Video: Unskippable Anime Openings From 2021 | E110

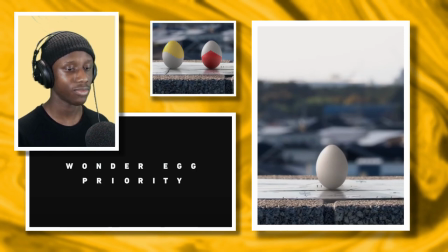[11:35]
my attention for this opening and I just found that a really interesting choice of doing things rather than you know having that middle point but
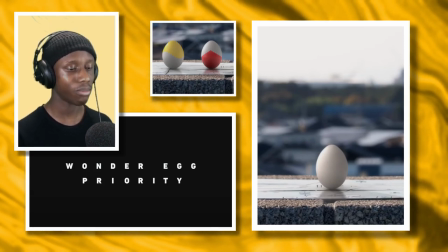[11:43]
in fact you have a beginning point an instant hook I'd say it's a musical one but it's one that I think is still very cool and yeah that's what I really liked about this opening from that perspective there's also another thing which I really like so i'm watching this and it's how it's laid out so again this is another
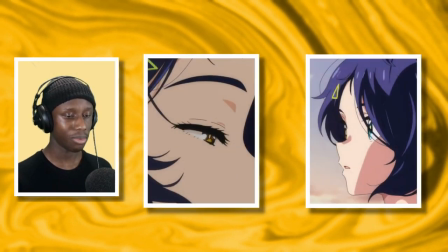[12:00]
structural point and it's it's how you have the opening basically starting with the eye opening her eyes and basically sort of
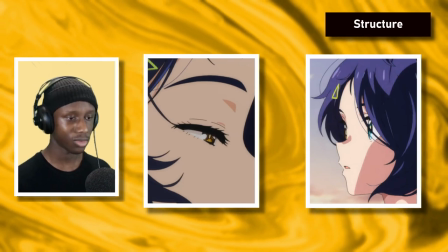[12:09]
waking up arguably and then you know she goes through her journey she passes people along the way the main cast and then
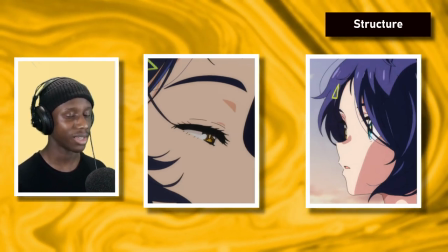[12:16]
at the end we kind of have the sun i i believe it's either setting or rising i'm still not sure about this i believe it's setting that would make a lot
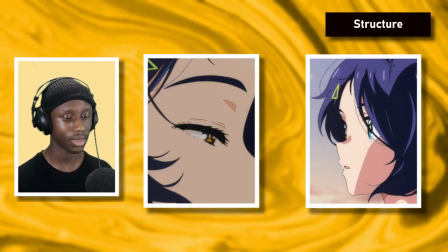[12:23]
of sense in the sense that she'd have like a full day to do things and then the sun sets at the end but we have this moment where she's at the park
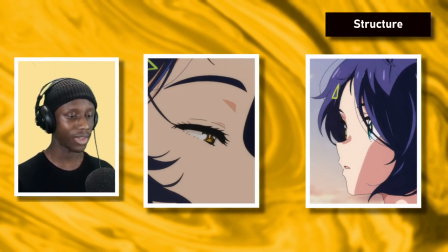[12:30]
and or just somewhere she's on like a high point of elevation and then you see the sun sort of glow on
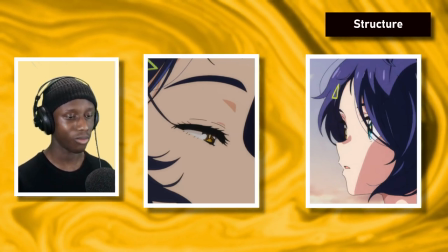[12:37]
her face and I really love that whole it's about this again thing on daily life
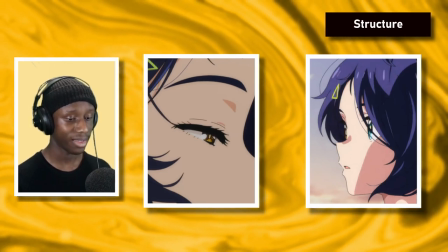[12:42]
and very similarly to the egg which is the main metaphor of
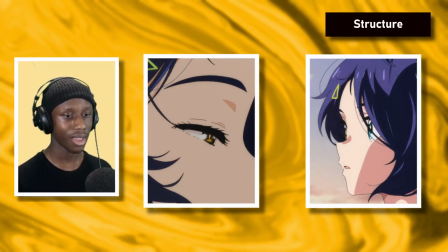[12:48]
this show the girls are essentially eggs that hatch and very similarly to when you
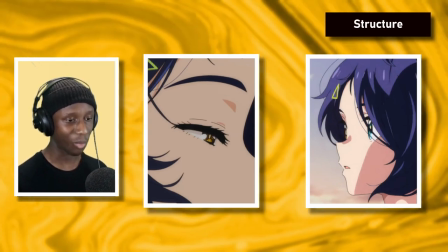[12:54]
enter adolescence you're in this crazy wild world of emotions and hormones
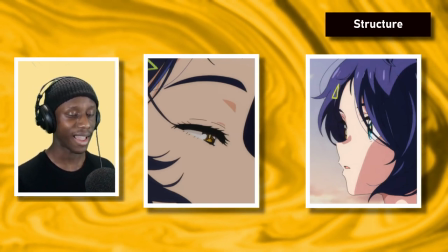[12:59]
and other things and you kind of have to deal with that almost again
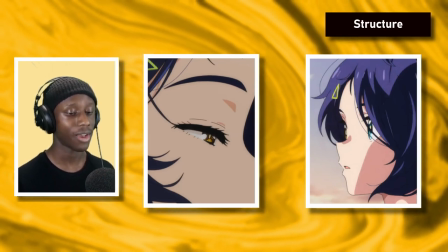[13:04]
like you've popped out of an egg and popped out of your shell and so I think the structure
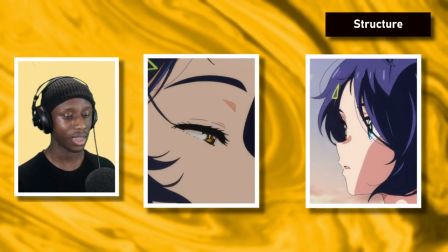[13:09]
of this opening really reflects the very central topic
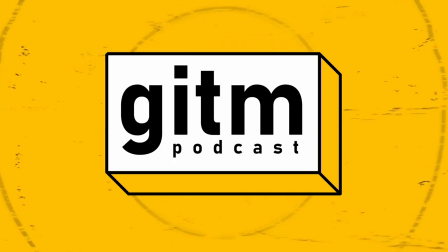[13:14]
and metaphors in the show on to our final opening for this year's edition of unskippable openings and that is the odd taxi op which is the the song for that is odd
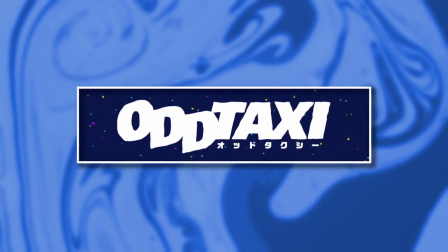[13:36]
taxi no surprises by skirt and pumpy and that is storyboarded
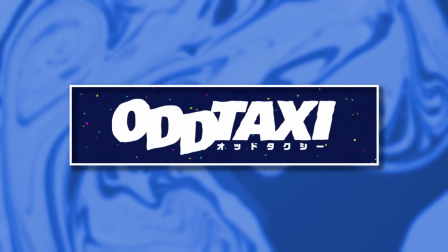[13:42]
and directed by roji amada i very vaguely spoke about this in my episode about the anime
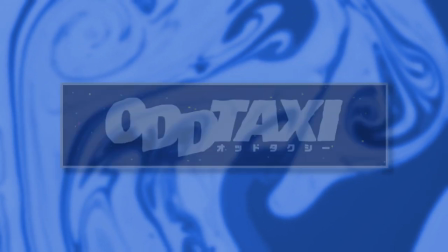[13:47]
but i really wanted to build on those thoughts a bit more because it's something that I didn't really get to cover in detail and it's something that throughout the year ever since I watched Otaxi has been it I can still remember Otaxi very fondly and it's kind of still resonating within me I'm still trying to process everything and the opening is one of those things so I want to maybe like get a bit of closure in this week's episode I want to preface this by saying that I watched most of the show on tv in the dark and I don't know why I always say this but I think it was it's worth saying because I believe that it kind of elevated my experience quite a lot when watching this and I'm glad I did honestly watching it in this way really made the opening pop much more and in a way that I don't think I'd be able to
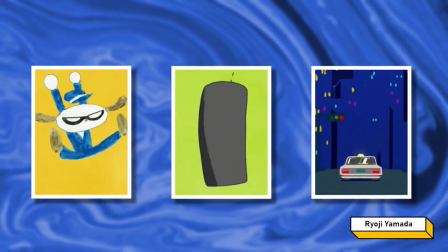[14:36]
experience if I was you know just watching it on my phone or just watching it on my laptop or something like that all the colors from like the very limey
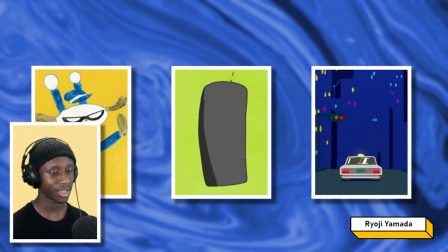[14:44]
greens and the very lemony yellows I know these are very like cheesy ways of talking about colors but like the blues and everything
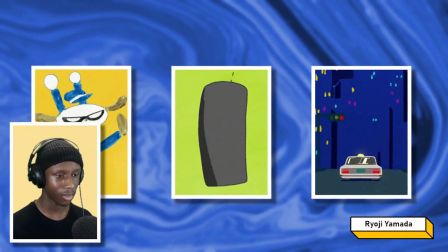[14:52]
it contrasts all very nicely and i think that says a lot about the diversity of the city in this anime something we spoke about when we
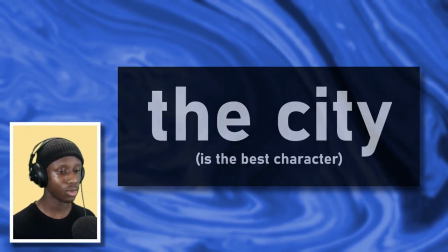[15:00]
did that episode on what odd taxi says about society we spoke about this notion of the diversity of the city and how of course cities are places
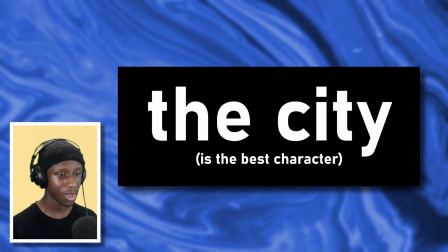[15:07]
in which are filled with all these different types of people personalities and ideas but
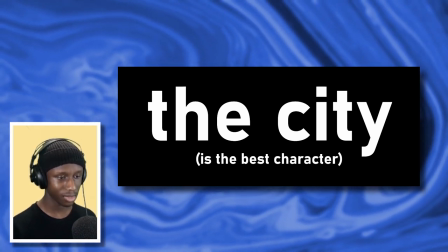[15:12]
in a way i kind of find this message a bit deceiving in the opening because
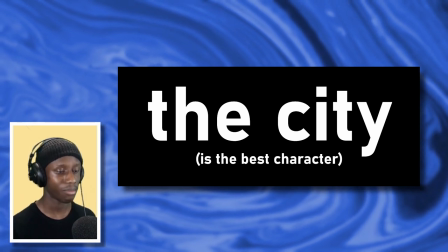[15:17]
of course a primary thing about odd taxi is how we all connected
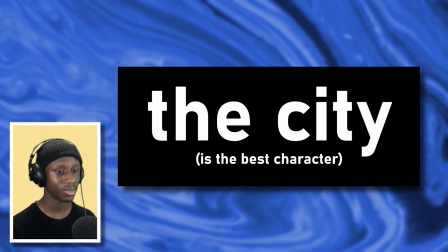[15:22]
and I think in this case the the differences are kind